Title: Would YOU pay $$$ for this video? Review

She wanted to have the cats in it, you know, at the end of the day you're here to make the client happy and her personality, I think the biggest part is her personality revolves around her cats you know she's very everything for her is cat centered she loves cats so to throw the cat in there for her is a big plus and it brings up her personality more then you've got the people saying but you've got cats and it's not sanitary I think that way the fact that we've mixed it with the the washing of the hands so it's very close to showing that you
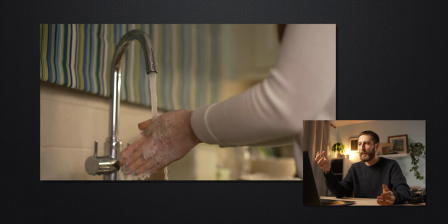5:51 know you are washing hands constantly as you're making as you're making this this sour though I think it's fine and I think for this video and for this client it works so okay so this is a good thing and this is this is this is potentially my favorite shot it's the transition as we pull the dough from the bowl it's two different shots cut together basically first shot from the side and it's
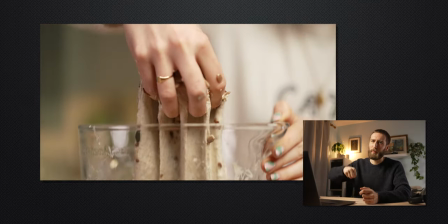6:19 just picking up the dough and it's not even pulling it up I think it's just a slight pull and I cut it with a shot where it's it's being pulled from top to
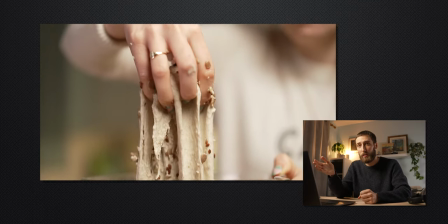6:28 bottom so this is something to look out for when you're shooting your videos pre-plan what you're thinking if you can see a potential if you've only got one camera like I had and you can see potential to make it look like you've got more than two cameras on the shot and make it look much more professional do it um this is one of those those situations and I think it has it turned out really well and I'm really happy with this okay so this this is the problem throughout the video and it's more of a overall problem than a specific problem in one shot
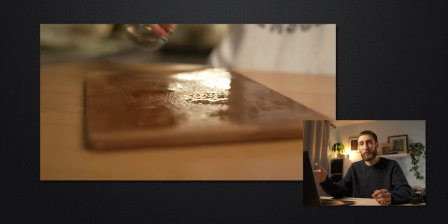6:59 we're having problem with the focus here the focus is very shallow
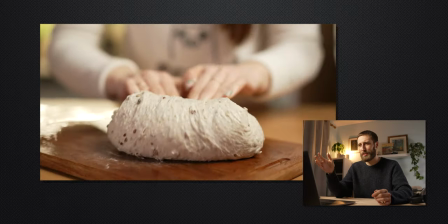7:04 I think this is like an f 2.8 the lens
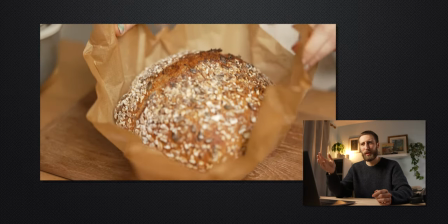7:09 is a 50mm 1.4 but I think I'm shooting 2.8 maybe maybe two roughly
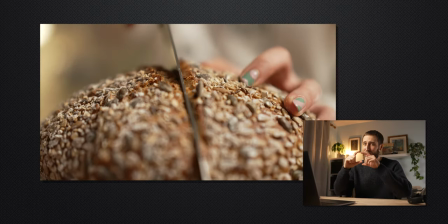7:13 so we're very shallow we're only getting a small slither of focus of what we want
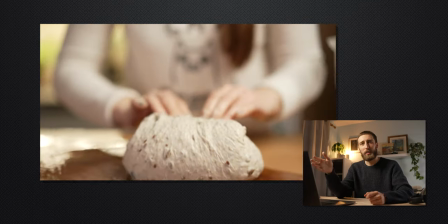7:18 um and i think looking back at this it would have been much nicer on all the food shots all the wides fine 1.4 2.8 fine i'm more than happy with that nice you know shallow focus and there's all the backgrounds blurred that's fine what i'm what i have a problem with
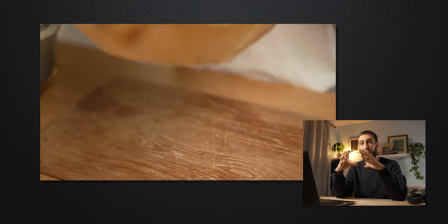7:35 is on the on the close-ups of the food i want to see the whole piece
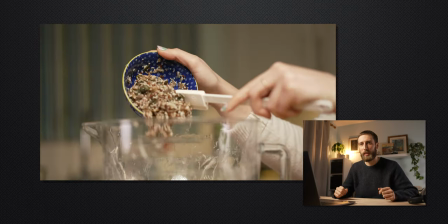7:39 of food not just like this small strip where the focus is and I think bumping my f-stop to maybe like an
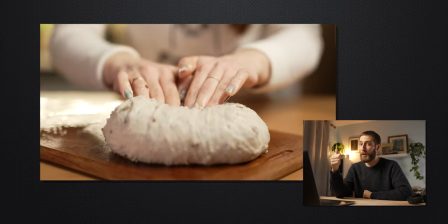7:48 f6 on this which would require a lot more light which I didn't have at
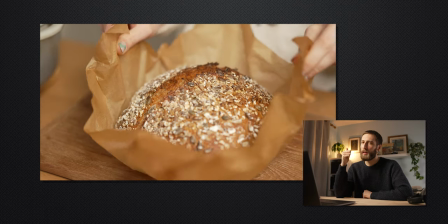7:53 the time so I couldn't do but it would require a lot more light to get
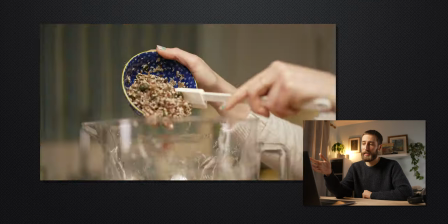7:57 f6 as exposed as nicely as this but it would have done so much for it. You would have the entire piece of bread in frame and I think it really would bring up the quality of this video if at least in the close-ups we're shooting in an f-stop at f6 or something like that. So that's definitely something. So this isn't necessarily a problem, but when I filmed this, I didn't actually have a microphone. The microphone I'd ordered was in the post and it hadn't arrived yet. And I just received the camera. So I'm recording with the onboard microphone. And obviously, I'm not using it in any of these shots. it's just there to help me on the edit to link up the shots and link up you know where's the crunch oh it's there okay now I can when I do my Foley I go back and we can record sounds I can add it in but not having a microphone on this a decent quality microphone on this maybe is something I would have liked to change I couldn't at the time I didn't have a microphone
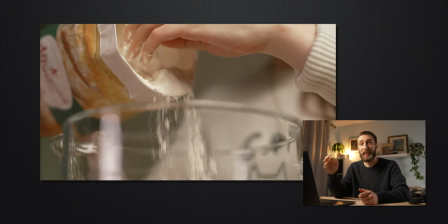9:04 but you know if I'm being critical I should have had a microphone it would have been really nice on the close-ups of the salt being poured,
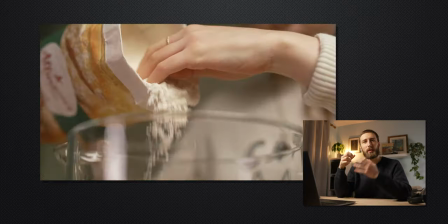9:13 of the bread being pulled, to swap out, I think I was using a 50 mil,
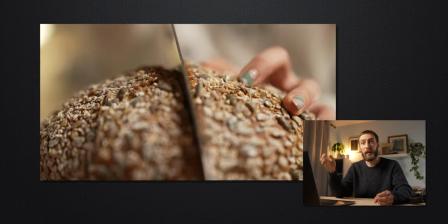9:18 to swap it out and bring in a macro lens and really get close to the hand
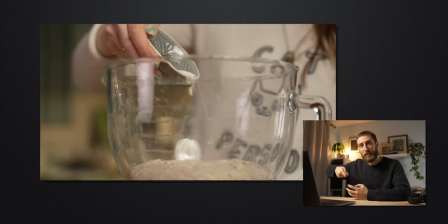9:23 pulling the bread and really see the salt falling from the bowl.